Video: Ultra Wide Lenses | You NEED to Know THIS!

Here's the deal, ultrawide lenses can be an awesome tool for photos and film, but there's one thing that you really have to understand to make the most out of them. Before we get there, let's define what an ultrawide lens is.
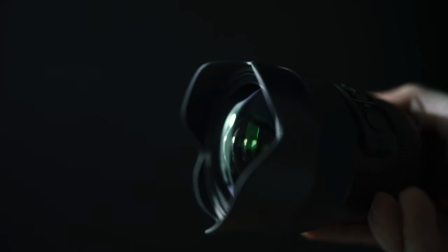On a full frame camera, an ultrawide lens is typically anything wider than 24mm.
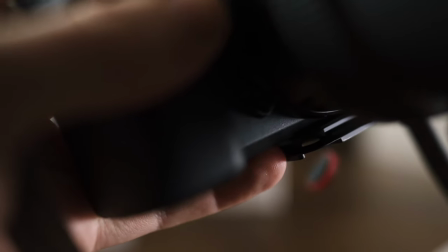But it's not that simple because a 24mm lens wouldn't be considered ultrawide on a crop sensor camera.
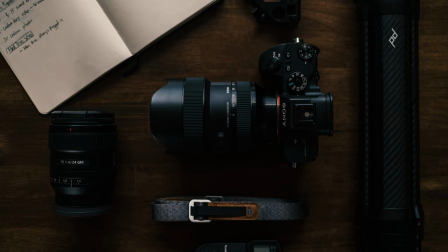Whether or not a lens is an ultrawide really depends on the focal length of the lens and then the size of the sensor,
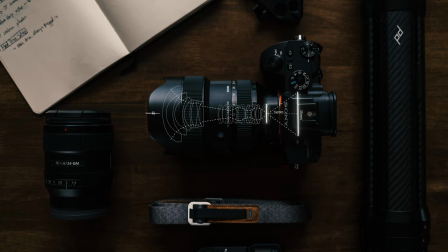which in turn determines the field of view, how wide the camera can see.
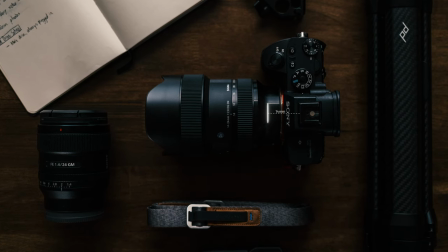A simple rule of thumb is that a lens is an ultrawide if the focal length is shorter than the shortest side of the sensor being used.
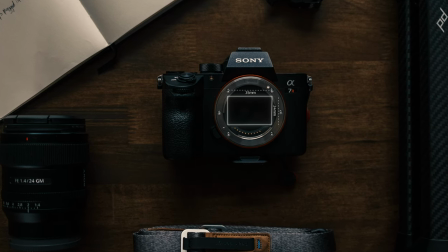So on a full frame camera or a 35mm sensor, the shortest side is 24mm.
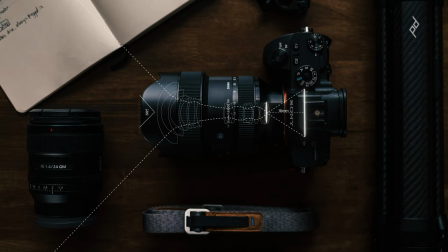So any lens wider than 24 millimeters would be an ultra-wide. Or in an APS-C sensor, where the shortest side is about 16 millimeters, anything wider than 16 millimeters would be an ultra-wide lens. Yeah, I know, you get it. So what makes these unique? What is that caveat that you need to understand to make the most out of them?
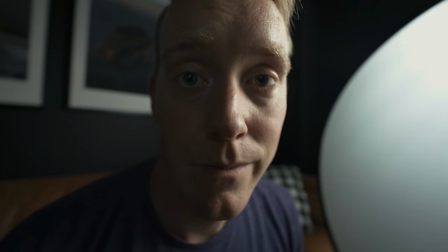Perspective distortion. Perspective distortion. It's this really unique quality of ultra-wide lenses that make nearby objects to seem closer and bigger, and distant objects appear farther away and even smaller. Let me stop here for a second, because perspective distortion happens with most lenses. With telephoto lenses, we call it compression, where the foreground gets closer or appears to be closer to the background. An ultra-wide lens is just unique because it adds this different layer of depth.
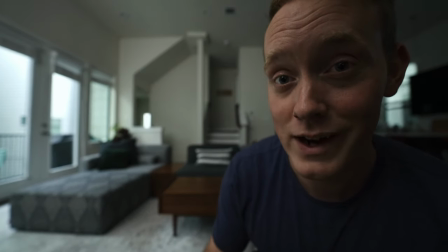It pulls in things that are really close to the camera, making them look bigger and a little stretched out.
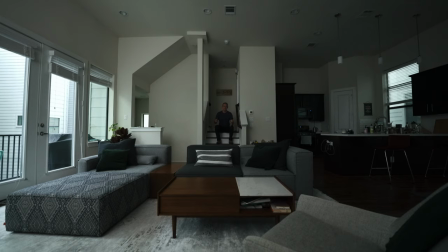And it pushes away distant objects, making them look smaller and farther away.
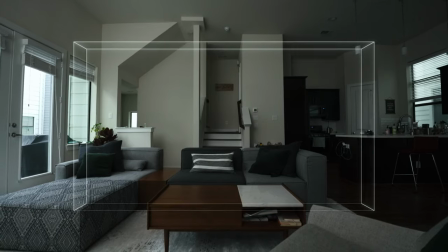Perspective distortion also stretches the edges of the frame, creating these leading lines that draw the attention into the center of the frame. This can be super handy in composition, but can also make things look a little weird. Great, so this expensive lens makes me look fugly. Yeah, probably not best for portraits, but if you start to understand perspective distortion, you can really use it to your advantage. Here's some examples.
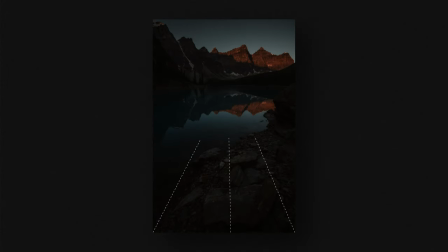You can use that pull in foreground objects to really stretch and emphasize your foreground,
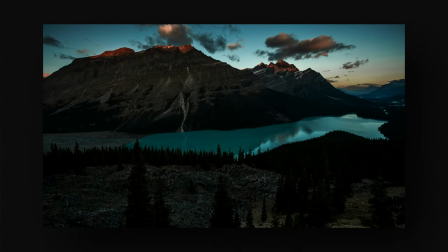and then use that push of the distant objects to make a scene seem really expansive.
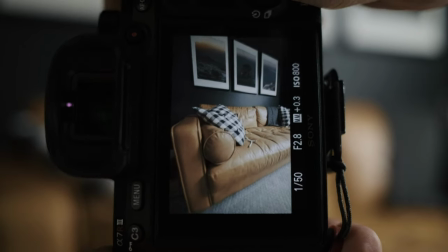and don't be afraid to use that stretching distortion on the edge of the frame. Awesome for landscape photography. And I think every real estate photographer knows that you can do this with landscapes, but importantly,
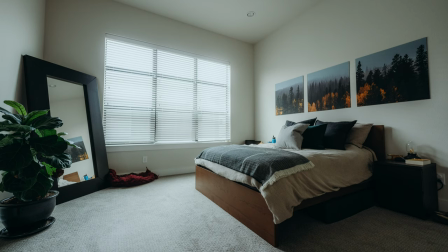you can also make interiors or architecture seem really grand and massive, even though they may not feel that big to the naked eye.
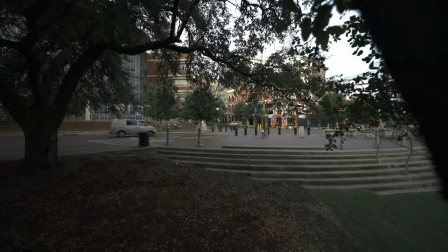Ultrawide lenses can also be great to exaggerate motion or movement in film.
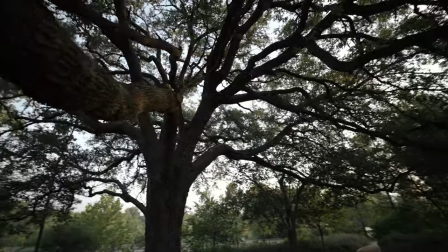Nearby objects will really fly by the camera with just a little bit of camera movement. And there's one thing that you have to remember to be able to use this to your advantage, and that is that you've got to get the camera close to your subject. Closer than you're comfortable with. Seriously, get closer. But now that you know how to use it, you should remember that it's kind of a flaw. The way that it pulls lines in to the center of the frame and the way that it distorts near and far objects, can make it really hard to have lines be perfectly straight. So take a second look before you compose your photos with an ultra-wide lens. Make sure everything's straight. Make sure you're squared up to whatever object you're trying to get a photo of or take a video of. And then don't disfigure people. This isn't a great portrait lens. You can absolutely use it, but know how you are so that you're not stretching limbs in any sort of weird way. I really hope this video helps you master your ultrawide lenses. If you've got any tips or tricks please put them in the comment below.